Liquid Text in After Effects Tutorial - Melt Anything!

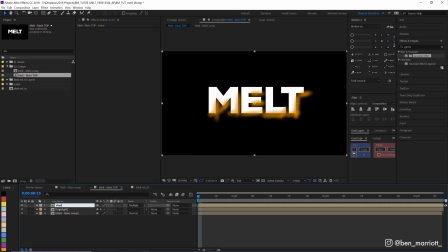[11:34]
Let's rename this to shadow which we should have done in Photoshop now we want to color our melt main comp yellow so let's apply the fill effect over here and let's select a yellow color and we want a shadow layer to be matted out by our melting text comp so let's duplicate our
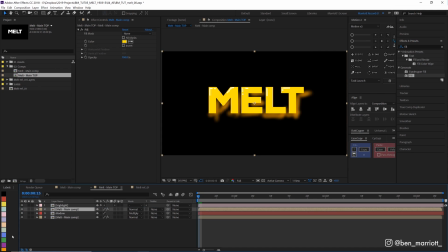[11:52]
main comp here put over a shadow layer and let's rename it melt main comp matte and then on a shadow comp we're going to apply alpha matte here great also one thing I want to do is
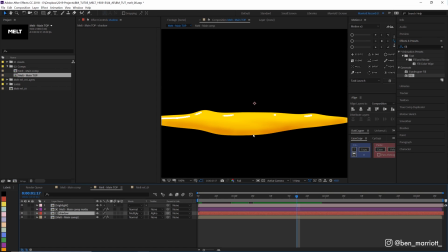[12:06]
I want to apply a kind of rim lighting to the edges of this shadow layer so it appears a little more rounded and we can do that by applying a choker to our matte here so if we find the simple choker effect over here and we just ramp that up you can see it encroaching a little bit on our shadow layer you can see that it never touches the
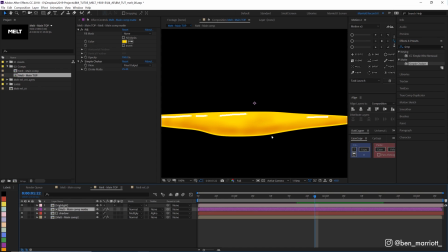[12:25]
exact edge of our melt layer here and to make that a little more subtle we can blur that effect so if we type in Gaussian blur over here and just crank that up a bit to kind of feather the edges of that matte.
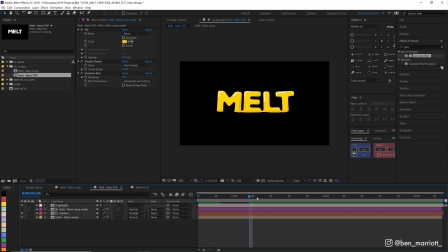[12:38]
All right that's looking pretty good to me. It's a little too jittery our shadow layer here. So something we can do that is just to apply a blur to that shadow layer. So let's add a blur effect and let's give it a 50 pixel blur.
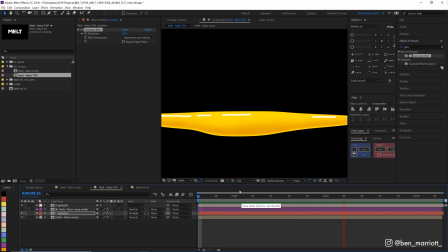[12:50]
So that just will make it a little bit more even between all the layers. So that's actually still a little too jittery for my liking.
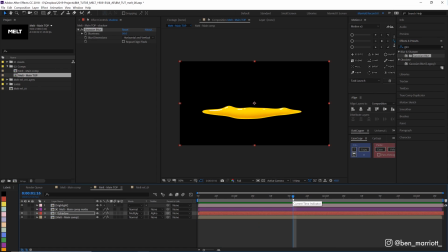[12:59]
Now one trick we can do though ideally you saw this out in Photoshop when you're drawing these in the first place but I'm just going to duplicate the shadow and the matte here and I want to set them both to 50% opacity and I want to shift the top one over just
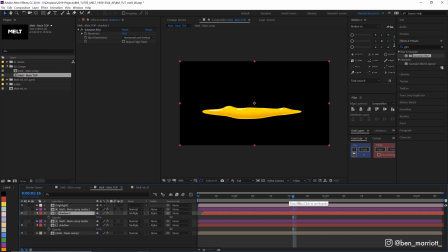[13:16]
one frame because most of these were animated on twos it should blend them just a little bit so let's try that all right that's much better that looks a hell of a lot softer now so what that does is it means instead of showing the one image for two frames it's showing showing
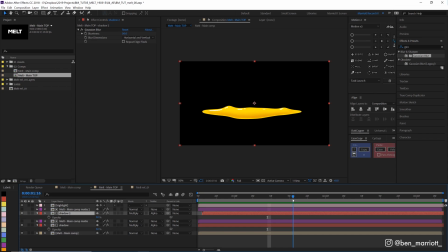[13:32]
one image once and then on the next frame it's half blended into the next frame so you kind of get so it's kind of like in betweening the frames here so there's just a bit of overlap of opacity and I think that gives a pretty nice effect we've got that subtle movement happening
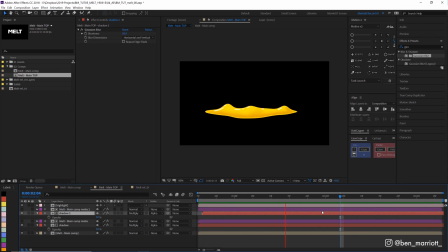[13:46]
but it's not too severe and I think that looks pretty good now you can use this effect to melt absolutely anything text army man our generations hope for the future anything at all if you make something melty or use the tricks you learned in this video please share what you've done and tag
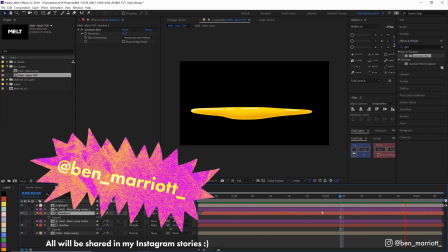[14:01]
me at ben underscore married underscore so i can share them on my instagram stories i can't wait to see what you make please let me know down in the comments what else you want to see from this channel do want some more tutorials process videos who knows i'd like to know so don't forget to subscribe hit that bell icon share and absolutely embarrass and humiliate and crush that like button please i'll see you next week